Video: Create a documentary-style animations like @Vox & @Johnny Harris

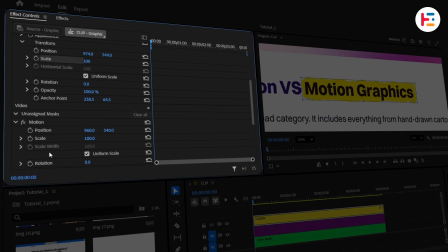(4:07)
We'll animate only the horizontal scale, so uncheck the uniform option. If you click on stopwatch icon next to horizontal scale, then you'll be able to create a keyframe. Take it to the end frame, and at the starting frame, we'll set horizontal scale to 0.
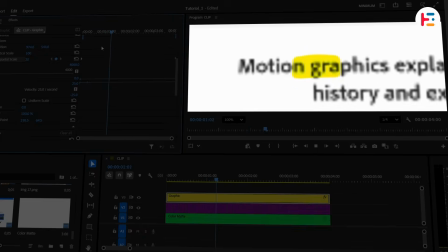(4:22)
If you preview it now, you'll notice something strange. The animation grows from the center.
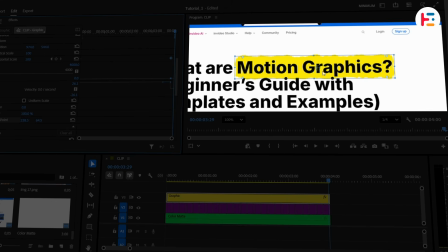(4:27)
That's not how a marker works. So to fix this issue, you can simply move that anchor point to the left side.
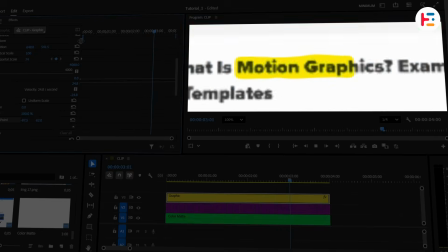(4:34)
Now it's looking pretty good, but we can push it further. Select all the layers and create a nest.
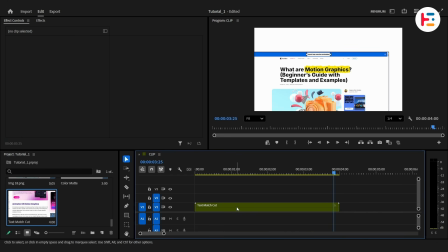(4:40)
Give it a proper name so your timeline stays organized. Now, on our nested layer, apply Gaussian blur and basic 3D effect.
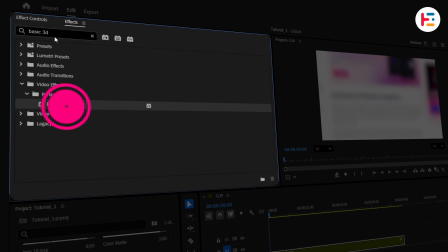(4:51)
These effects will help us simulate a camera moving through the information. You can reduce the blur amount slightly.
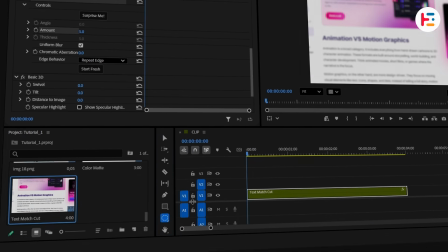(4:58)
Then create an ellipse mask. On old version of Premiere, you'll find this tool within the Effect Controls panel.
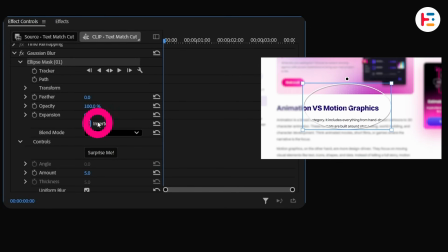(5:05)
In order to achieve camera focus effect, simply enable Invert Mask. Increase the feather and expansion values for that smoother mask.
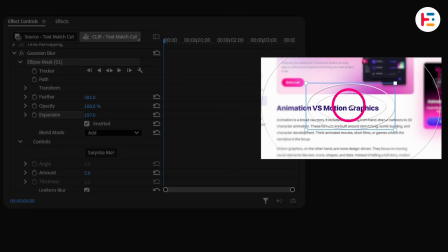(5:13)
Now you can notice only the highlighted headline remains sharp, while the surrounding content falls slightly out of focus.
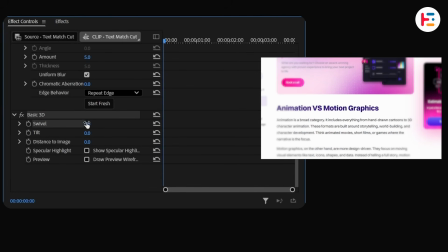(5:19)
Next, let's add movement. Inside Basic 3D, swivel controls X-axis rotation, whereas tilt controls Y-axis.
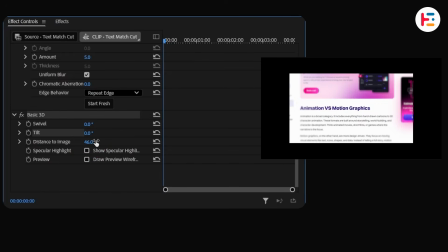(5:27)
And distance to image changes the perceived depth. Now let's create keyframes for this 3 parameters.
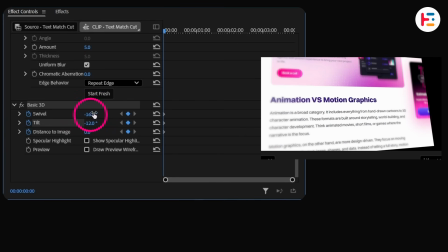(5:34)
At the beginning, push the values a little further, then gradually bring them back down as the sequence progresses.
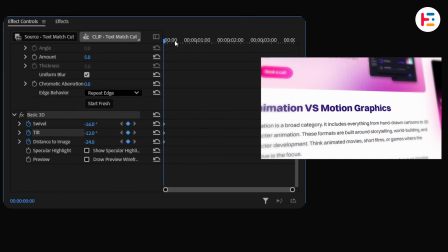(5:41)
You can also adjust position and scale if needed. The goal isn't dramatic movement, it's controlled motion, just enough to make the frame feel alive.
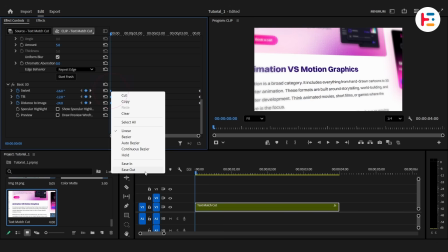(5:51)
Finally, right-click your first keyframes and choose Ease Out. Set your ending keyframes to ease in.
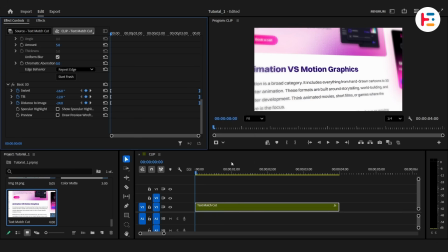(5:57)
This removes the robotic motion and creates a much smoother camera movement. And to enhance the effect even further, add a camera shutter sound effect right on the transitions.
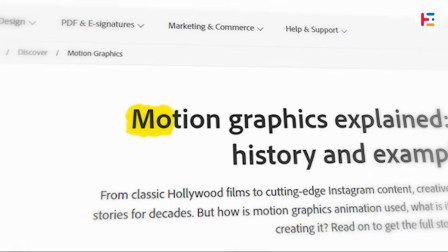(6:07)
It's a tiny addition, but it gives each headline change a satisfying sense of impact. Thank you so much for watching.
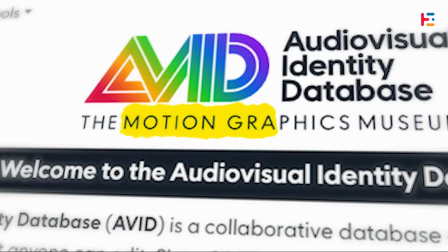(6:13)
Until then, I'll see you in the next video.